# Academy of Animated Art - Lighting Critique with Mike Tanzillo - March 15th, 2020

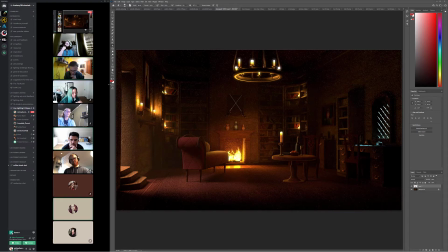Definitely makes it feel like there's like a real fire, like there's a lot of warmth coming through. Mm-hmm. Yeah, because this here almost looks like subsurface scattering on this couch. And I like that it has like a peach fuzz type of an element to it. Like, it feels kind of velvety, but it is. It's just changing its color too much for something that's a little more rich.
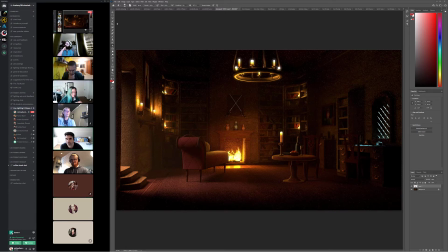Yeah, it's kind of washing it out a little bit. Mm-hmm. And then, okay.
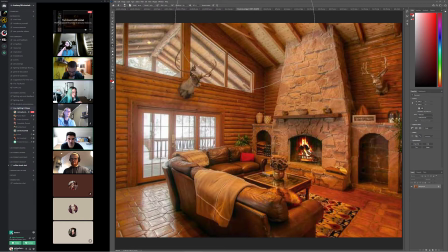Yeah. And then for your daytime one, looking at the reference, I just think, and again, to make it feel different than the other one,
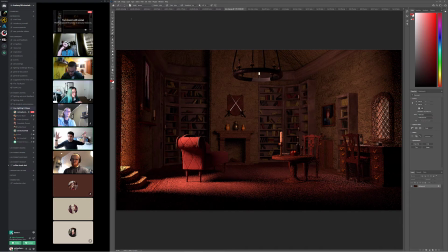we definitely need to like kind of fill the room with a little bit more light.
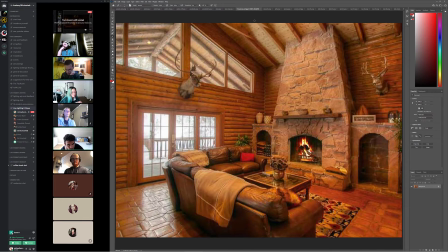Like, is this one, I mean, obviously this one has more windows, but it is exposed for the interior space. And again, I talk about this a lot, but like, you can see how the exteriors are kind of blown out a little bit. But we definitely need to feel the light rattling around inside that room a little bit more,
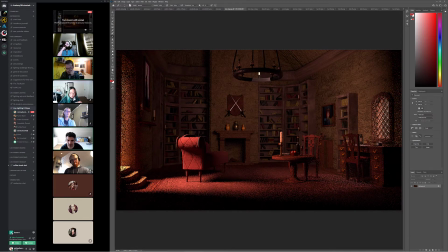because it feels like it comes in and hits here and it kind of goes around the room,
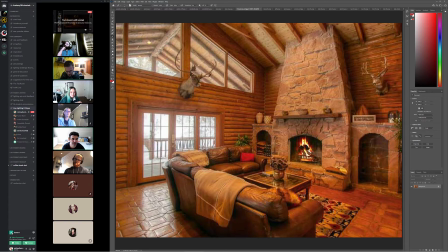but like, it's not like, this is still causing shadowing here and like some shaping going on here.
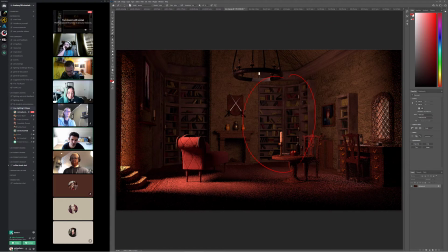And where this is kind of just entering this space, and then there's not much, it is like some illumination, but not a lot of shaping that's being caused from it. So I think you can push that a little bit stronger in there. This one was more I have questions about.
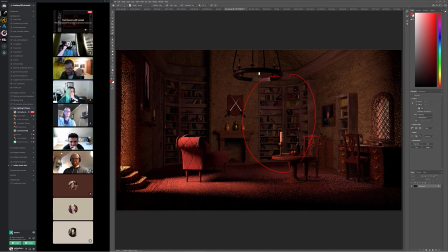So first question would just like shooting myself in the foot. Does it make sense that the window is the height of the stairs that are cut? You're coming from outside. Yeah. So you are like sort of underground, and you have a window that is in the middle of the ground.
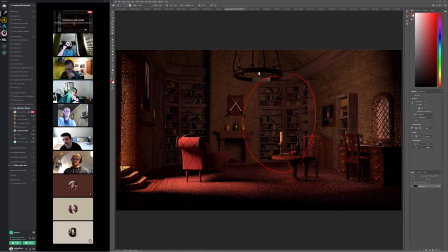Oh, these? Yeah. I think. Oh, are you talking about this window over here? Yeah. I think it's fine. I'm fine with, because it's like, if you live in a hilly place, you're used to seeing that, because it's like the house will be built on like the side of a thing. So I. That doesn't bother me too much.
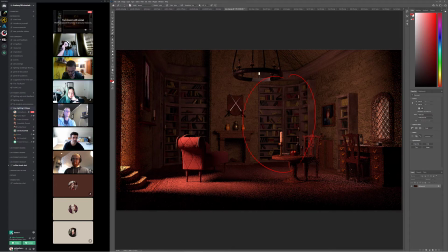Also, yeah, it feels. Yeah, I'm fine with that. Okay, good. I think that's a. What's that? think that you're in a castle tower, so you're coming down from a higher floor, but you're still on the ground. That's true.
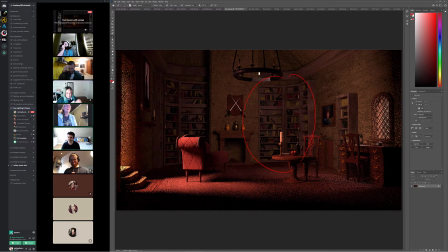You're just on the second floor, 34. There you go. Okay. I'll solve the problem for you. Yeah, because let me tell you something. If you have a room like this in your home, you've got more than one level. You know what I mean? Like, you've got. It could be a balcony too, yeah.
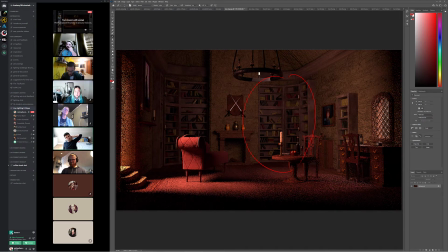Like a door from a balcony or something. Yeah. That's a good point too. So, but yeah, I just really want to infuse the space with more light. Oh, I'm sorry. Go ahead, Dani. And another thing I want to ask, since the light source is very small.
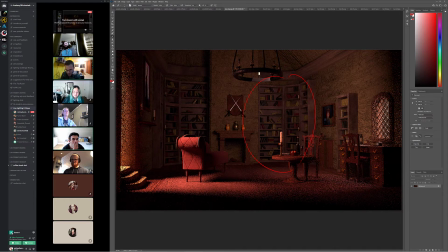Uh-huh. Like, I can get it, like, It could light up almost until the picture, and then the rest of it I had to put in an extra bounce light.
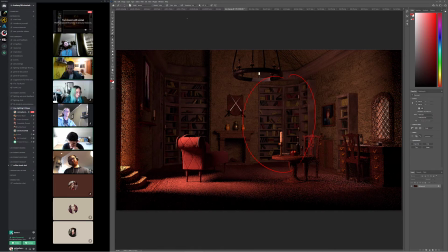Mm-hmm. And the problem with bouncing is that it's since I wanted to light up a lot, it's harder to create shaping with it. So should I try to make the key light bigger, like I could stick it more into the room?
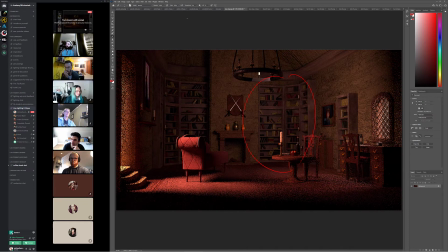Or should I just put more bounces? More bounces. I mean, and a lot of it is it will be, I mean, kind of both, actually. Like this could go a little bit brighter. I'm not sure that the natural bounces you're going to get out of that light are going to be enough.
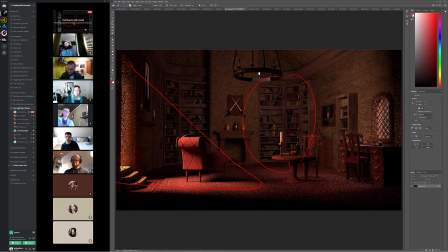Like, it would be a matter of adding some bounce light in there, like another light source in there. Yeah. That's what I have now. Yeah. I have the key and I have the bounce. And is the where's the bounce is like a big area light down here?
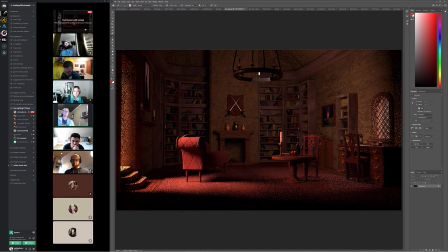It's you can see right behind the table. There's like a hardish line. Yeah. That's where the area light is. Yeah. Okay. I'm wondering. Just a thought.